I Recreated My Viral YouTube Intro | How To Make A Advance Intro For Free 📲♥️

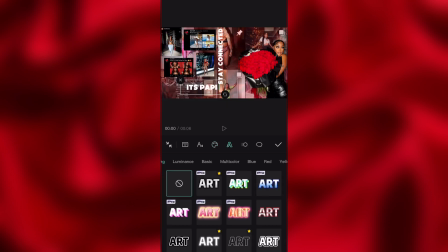988s
And this is me going through and changing the effects. So the effect that I used was free.
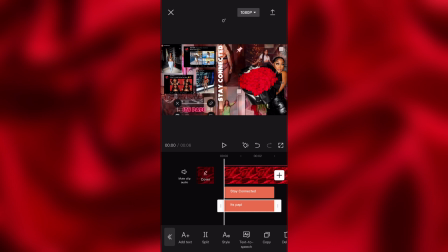995s
This one was actually free. You can also do the same for this one. It's add them to your favorites so you don't have to keep looking for them like I have been doing.
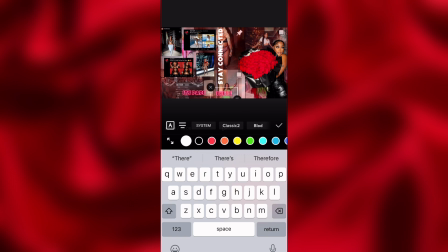1003s
And then this is me adding it's Quanya J. I had to move it because I couldn't see it, and I want to make sure I wasn't misspelling her name or whatever.
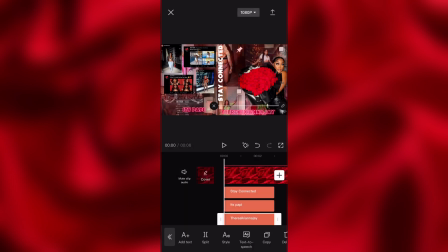1010s
So boom, I got her Twitter and Instagram handle.
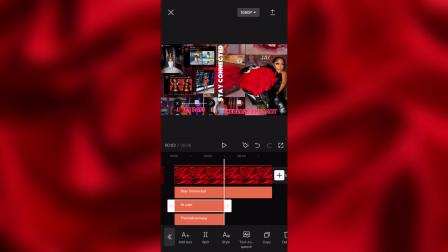1015s
And now I'm going to stretch everything out so it fits, so it goes through the whole video or whatever.
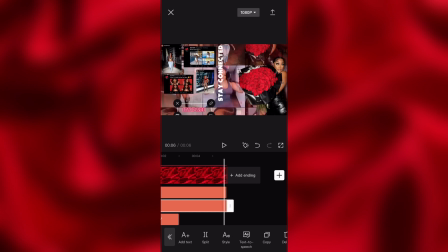1022s
Always make sure that it fits throughout the whole video. Make sure it's never overlapping like how it is right now.
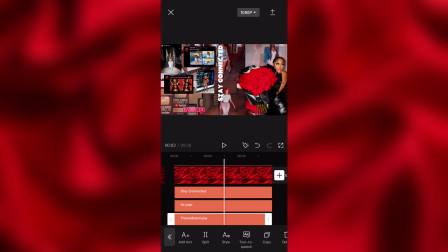1029s
This is me trying to fix it. Never do that because then your video is going to be off when you go to fix it.
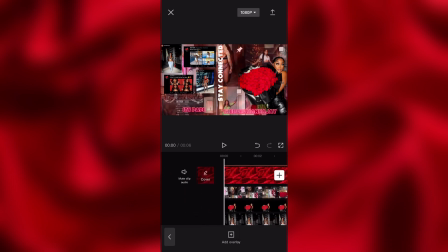1035s
And you might not fix it once you notice it. So, always make sure it's even.
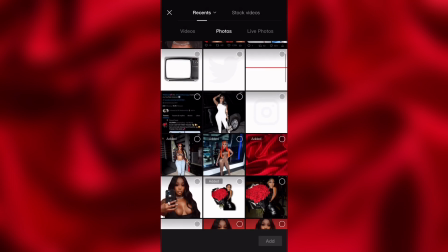1041s
Now, this is where we go and add the Instagram and the Twitter logo.
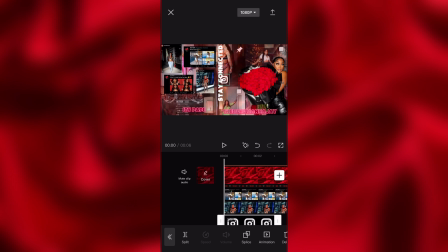1045s
I got them off of Picsart. All I did was type in Instagram logo, Twitter logo. Then I went to stickers and I picked the one that I wanted. And boom, that's how I got these.
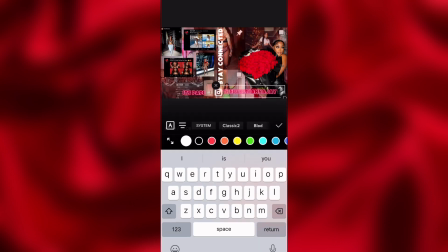1059s
Now I am going through and I'm trying to move the text and I'm trying to position everything.
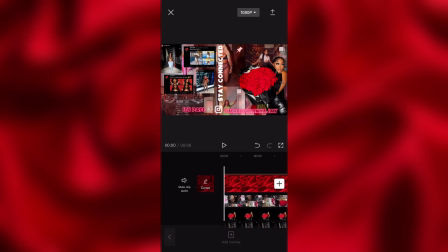1066s
So you're going to see me go back and forth from text to overlay to make sure everything is in the right position per se. So while I do this, I'm gonna play some background music.
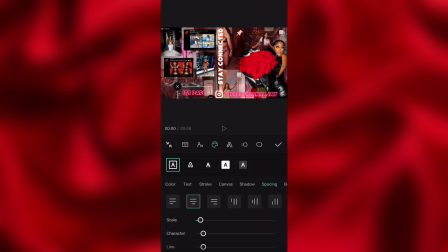1085s
Okay, y'all, so right here, I'm just adding spacing in between It's Poppy because I feel like the letters were too close together.
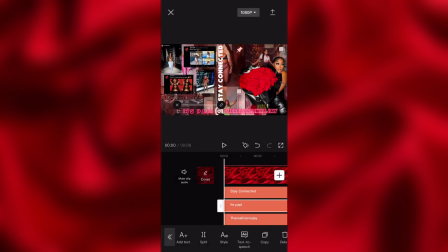1093s
So I was just like, let me add spacing so it looks like it's not jammed up or not.
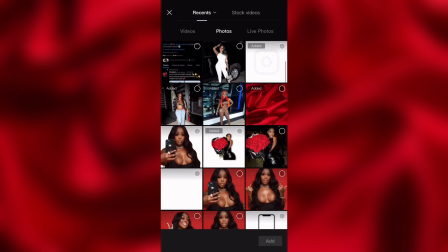1100s
So this is me going back and now I'm adding the Twitter handle.
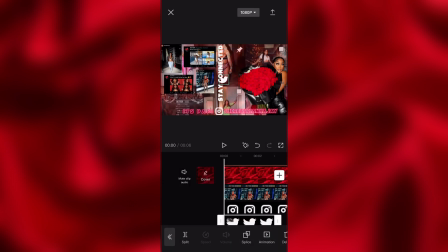1106s
And this is me just, sizing the Twitter handle. I'm going to add animations to everything, but that's going to be something I do kind of last.
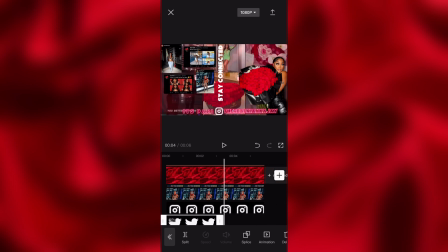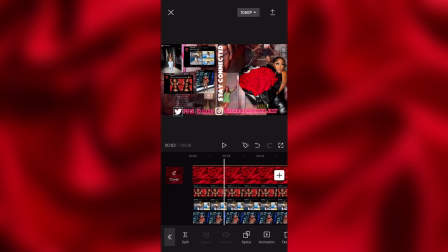I just wanna know if you my friend. I just wanna know if you pretending. I know I've been away. I'm just trying to get my mind straight.
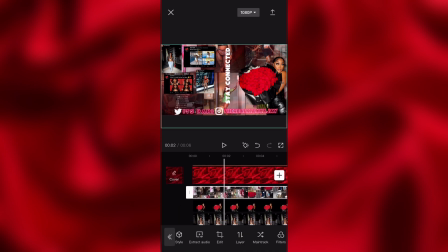1148s
Okay, so right here is where I went back to the video of me scrolling through her Instagram and I fixed the transparency because I didn't like how it was showing a little too much. So I went back and fixed that issue. And now this is me going back and adding animations to everything I want to have animations.
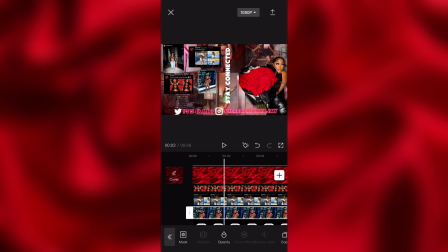1166s
The main animations that I used was like Jelly 2, Jelly, and probably one other that you're about to see me do right here. So this is me going through trying to move them. Mind you, I'm not going to keep them right here.
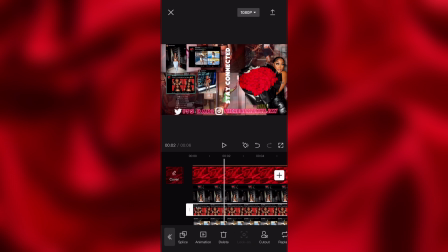1183s
This was me just, trying to give y'all a feel of different positions and stuff that y'all can do and switch it up. But this is me adding animations to all of them.
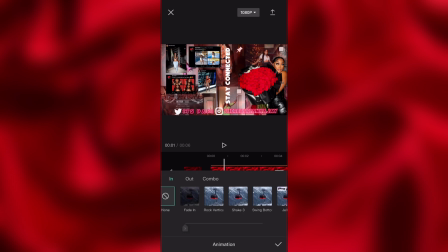1197s
The animation that I used the most was Shake Zoom, which y'all are about to see right in a minute. This is Jelly 2 that I'm using for the Twitter handles, for the Twitter pictures.
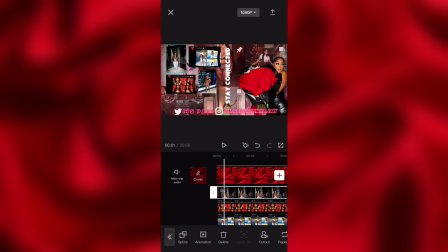1212s
And then I'm changing all of them to like 1 second so they're all in sync with each other. And then I'm going to do the same thing for the Instagram pictures. This one I use Shake Zoom, and I'm doing it to like
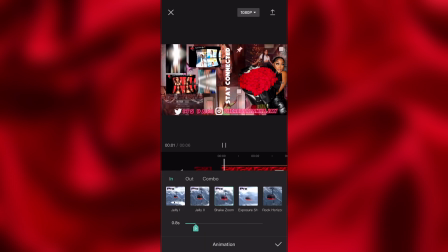1225s
1.1 second, 1 second, so it's all in sync with each other. So it's no more, no less.
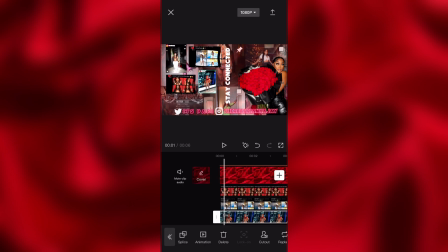1234s
It's just even all around the board. Boom.
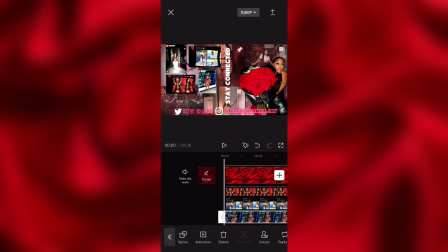1237s
Now this is me, going through to seeing if I like it or not. And now this is me going back to the text and fixing and adding animations to the text.
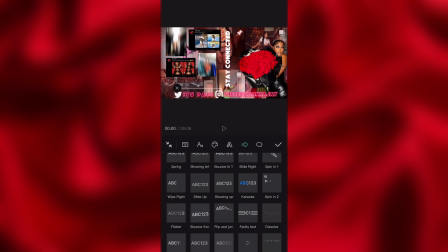1248s
The animation I used for the text was Flicker. That's what you're going to see me use the most throughout of this, because like I said, this is one of my favorite text animations.
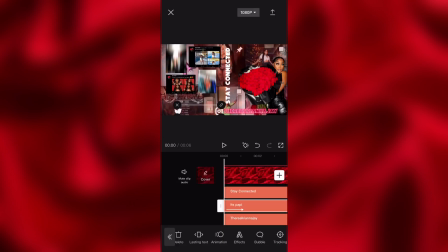1262s
So I did it to about
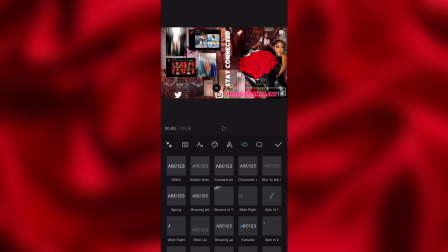1266s
1.2 seconds, 1.1 seconds for each one of them, so they come in sync, and they're not lagging behind one another. So boom, just like that. Just like that.
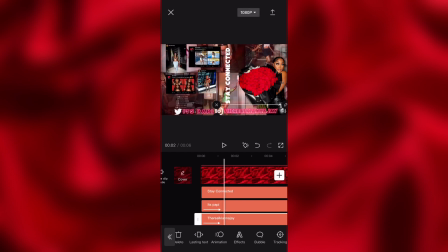1281s
Your girl got it. You see how it pops up, it flows. Ooh, there you go. So then right here, this is me going and adding animations.
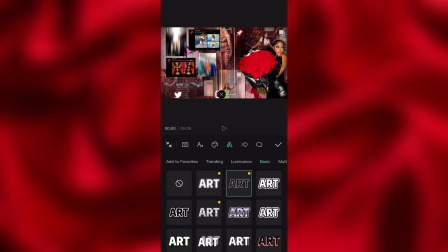1295s
I mean, not adding animations, changing the effect design of it. So I want it to glow instead of just being plain and bold.
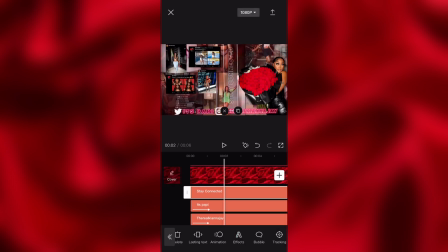1305s
So this is me just going through, picking which one I liked. And I was like, don't like that one because you cannot see it at all.
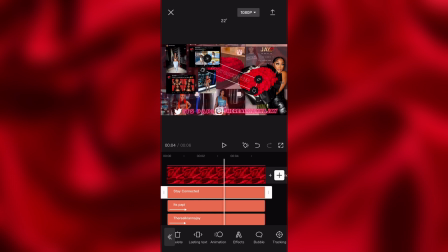1310s
So I just went back to the first one that I used. And then I just tilted it
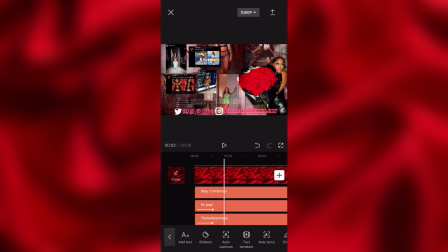1321s
to sit up like the rest of the words, because I didn't like it going sideways, because I was not feeling it in that position.
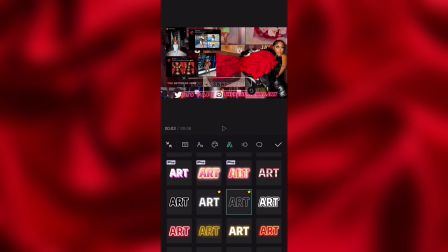1332s
So here is me going through and changing the effect to back to what I had it the first time,
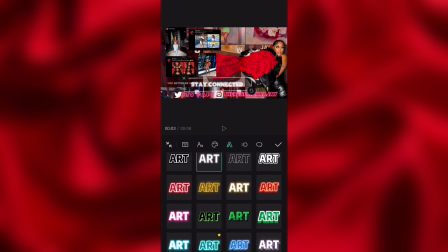1339s
and going through to see if it's another one.
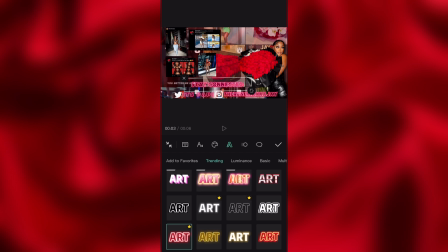1341s
If I wanted to, I started to do that one, but I was like, no, I don't like it because it's just like the rest of them, it has to stand out.
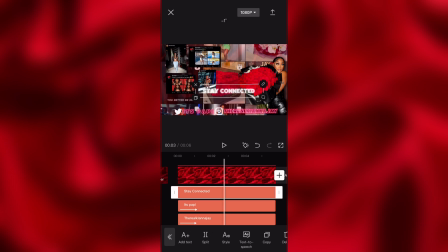1348s
So this is the one I ended up going with. Y'all, CapCut was not trying to work with me this day. I was trying to make the text smaller, and it was just not cooperating. And I was just getting very irritated.
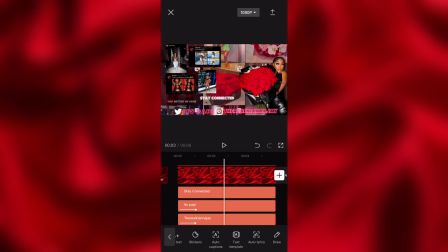1360s
So take your time. Don't rush it, because I've seen people come to me and say it's didn't come out the way you did it. Is because you got to take your time. You can't rush it. Practice makes perfect. And, time is patience. And, you don't got to rush it.
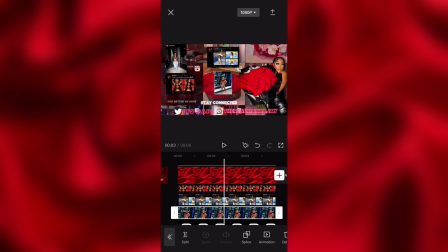1378s
So this is me just moving all of the pictures to the center, like I said I wanted to, because I was not feeling it on the side. I feel like it was not meant to go on the side. So I just added it dead smack almost into the middle of the frame.
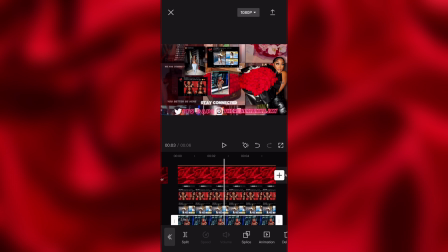1396s
And then this is me just positioning them where I really want them to stay. One thing about CapCut, I wish they had like with Canva,
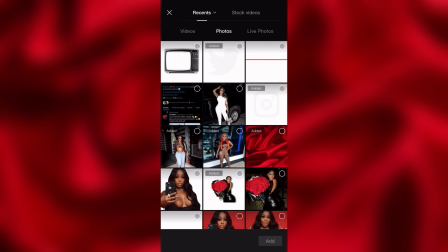1406s
how they have like the lock thing where you can lock it so it doesn't move.
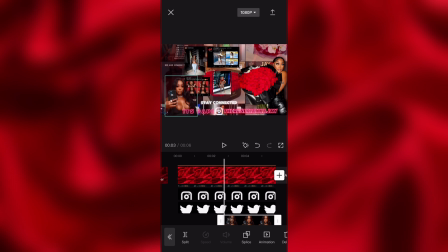1411s
I don't know if CapCut has that, but if they do, I need to figure out how to use it so I can, have it. But this is me adding the same picture that I used in the beginning right here. As y'all can see, the Twitter handle has disappeared. I mean, the Twitter logo has disappeared. I don't know why I keep saying the Twitter handle, but the Twitter logo has disappeared.
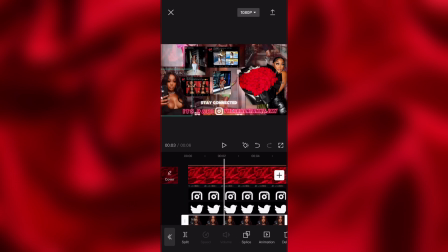1431s
So this is me stretching out the picture all the way through. And now I'm going to go to the text, and I'm going to try to stay connected to my liking. Like I said, CapCut just was not cooperating with me this day.
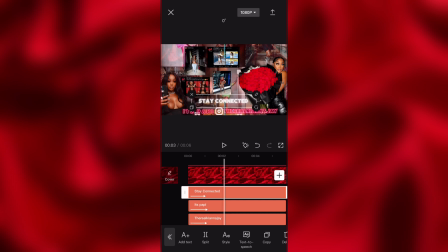1449s
I was trying to make it bigger, and every time I tried, it just was not working. So take your time. Don't rush it. Don't get frustrated, because it's going to frustrate you, and it's going to make you upset. Like, I'm just getting mad all over again. Think about it, because, it was just a waste of time.
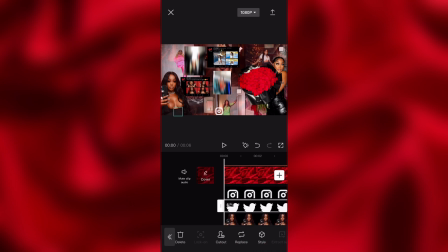1468s
But this is me going to layers and changing the layer to 9, because I wanted it to sit over her instead of behind her. So boom, instead of me, y'all get the drift.